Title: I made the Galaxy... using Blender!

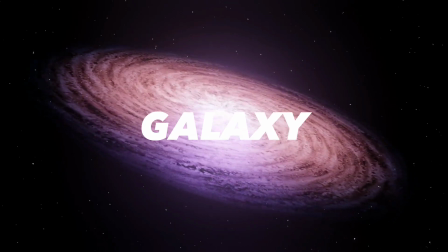0:00 I made this galaxy thingy using Blender Eevee. Let me show you how.
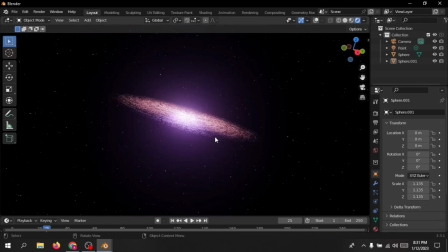0:04 The scene is made with Eevee, and one of the reasons why that is because Eevee has this bloom thing that just makes the entire scene pop out.
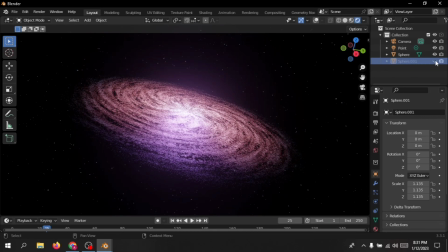0:13 The glow in the center is because of a light that was added, and by changing the light's color and intensity,
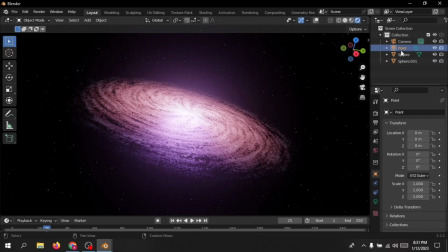0:20 we can add a bit of like a gradient type of thing in between the galaxy's center. And since it's light, so as it gradually fades out,
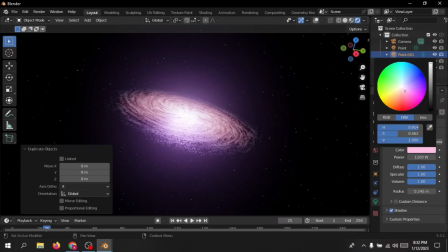0:29 it makes the other colors of the main object itself pop out even more.
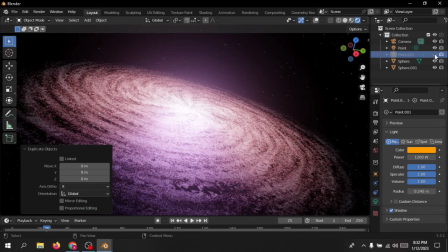0:35 The entire galaxy thing doesn't really use any texture or anything,
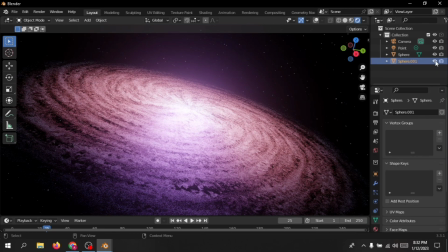0:39 so just by changing the colors and the sliders and the values, we get a sort of like procedural galaxy type of thing.
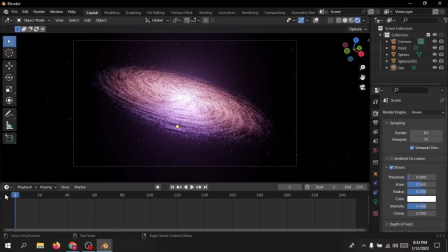0:46 The animation is pretty simple. I just made the object and the camera rotate in the opposite directions to get this sort of like, spinning type of thing.
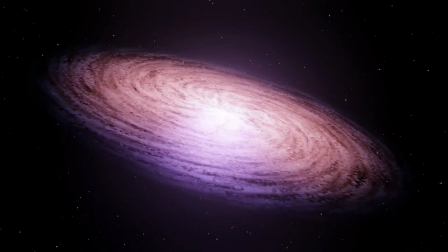0:55 To add some extra depth, I actually added a second galaxy and, scaled it down just in the middle to give it a bit more depth in between and some light as well.
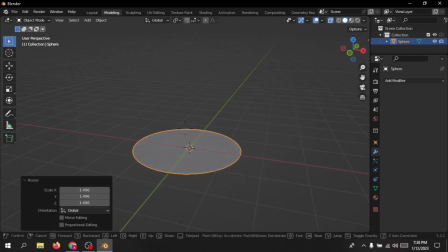1:04 The shader for it is pretty easy. I just made a few texture coordinates and mapping nodes and connected them with this 3D mesh that I created.
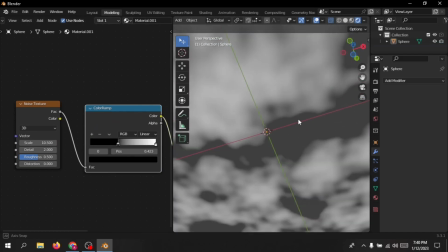1:13 Once that was done, I connected a few different noise textures together to create like a cloud type of thing.
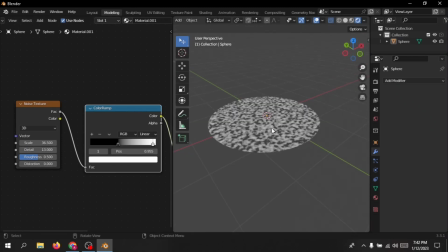1:20 With help of texture coordinate, and I used the UVs as its base, and then I just like it subdivided the main object,
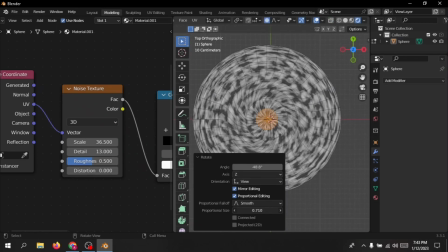1:29 the 3D mesh, and then I like selected the bit like the main center part and just rotated it.
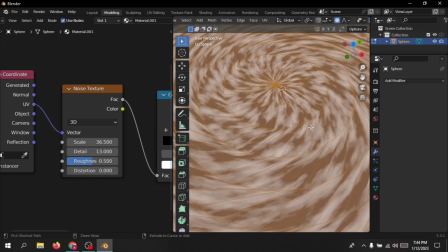1:35 Now color ramp plays a huge part in this entire scene. Without that, none of this could have been achieved.
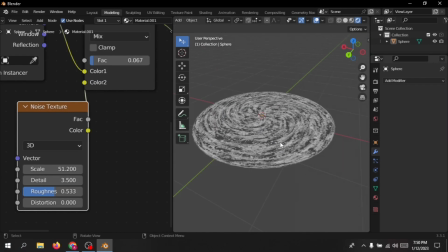1:41 Then I mixed a few different noise textures, experimented with a few different shades, watched a few tutorials.
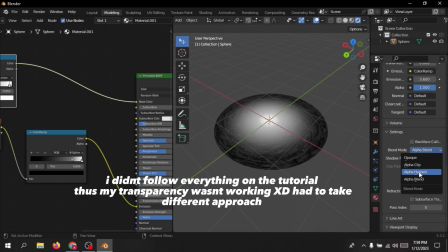1:47 For the transparency and the fall off of the galaxy, I used a gradient texture and set it to spherical from the texture coordinates object.
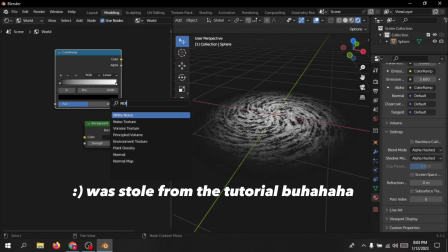1:56 Creating the stars and the world was relatively easy. I just connected a color ramp with a noise texture and just projected onto the background.
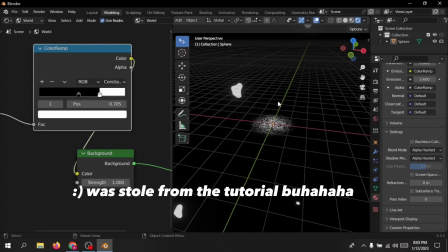2:04 And then I just adjusted the sliders on and then tried to create a sort of like starry pattern.
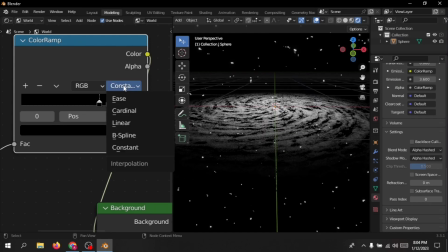2:10 I used the scale values and a linear
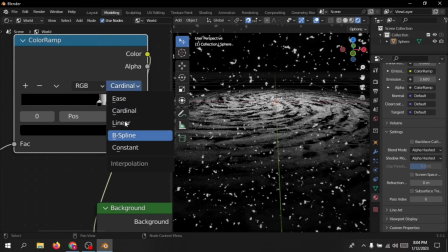2:15 blend between the both color ramp, and then I just got something that was convincing enough.
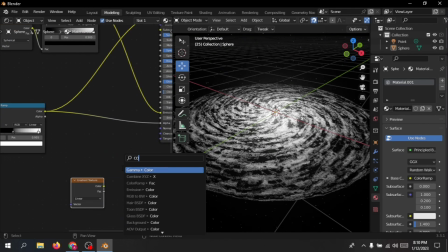2:21 Then I added some more details and I added the light in between, and then I just created a transparent fall off for the end of the
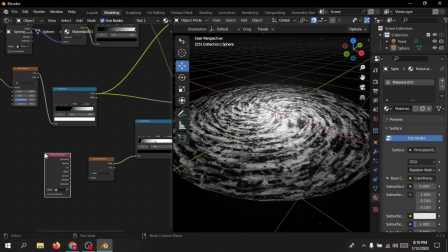2:29 galaxy to make it sort of like fade out as it gradually,
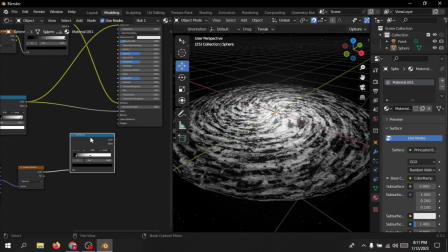2:34 goes towards the end.
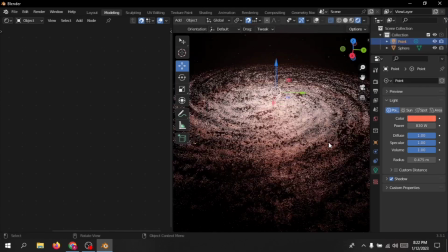2:35 I was too lazy to like follow along the entire tutorial, so I did a few adjustments myself and then I just moved on to the coloring phase.
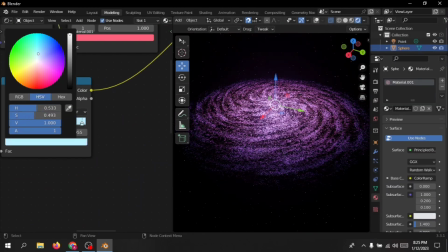2:43 I tweaked the color ramp, the base color, and a lot of other things that I had with the color ramp things all around,
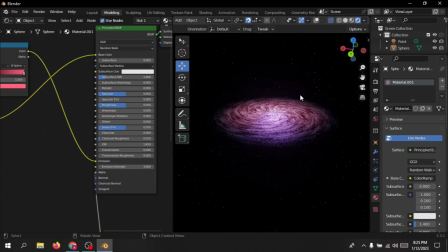2:51 and after a lot of tweaking, I got something that felt sort of convincing.
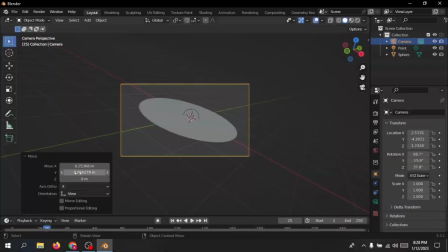2:56 And I thought, yeah, I guess this looks sort of like a galaxy. I rotated and adjusted the camera to, like give it a bit of rotation.
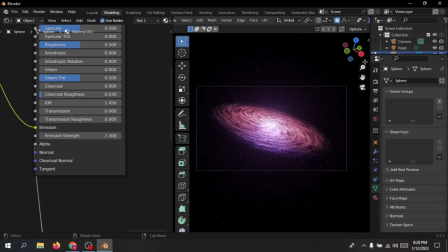3:04 I zoomed in a bit, added some bloom effect, and overall, at the end, it kind of looked nice, I guess.
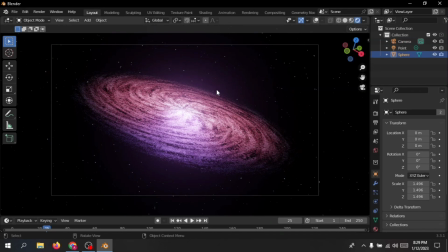3:11 I mean, it's not perfect as the tutorial itself, but I think it just looks sort of nice, and it's definitely not like the entire tutorial.
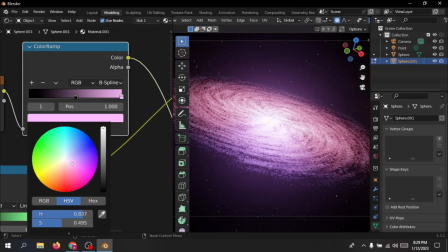3:20 I did like, cut a lot of corners, and I think what I got here was a sort of like a low budget version of the original tutorial.
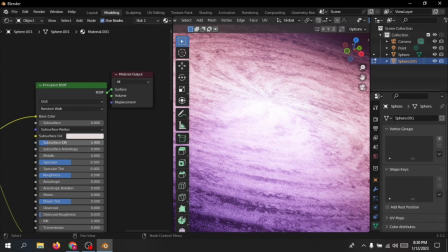3:28 You can just probably do this in like, 10 to like 9 to 10 minutes or so once you get used to it.
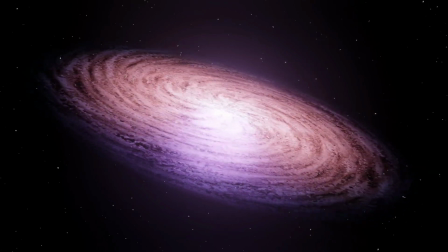3:35 So yeah, I'll be linking down the original tutorial if you want to see it. And you can also download this material from my Patreon page. Link will be also given in the description. So yeah, thanks for watching.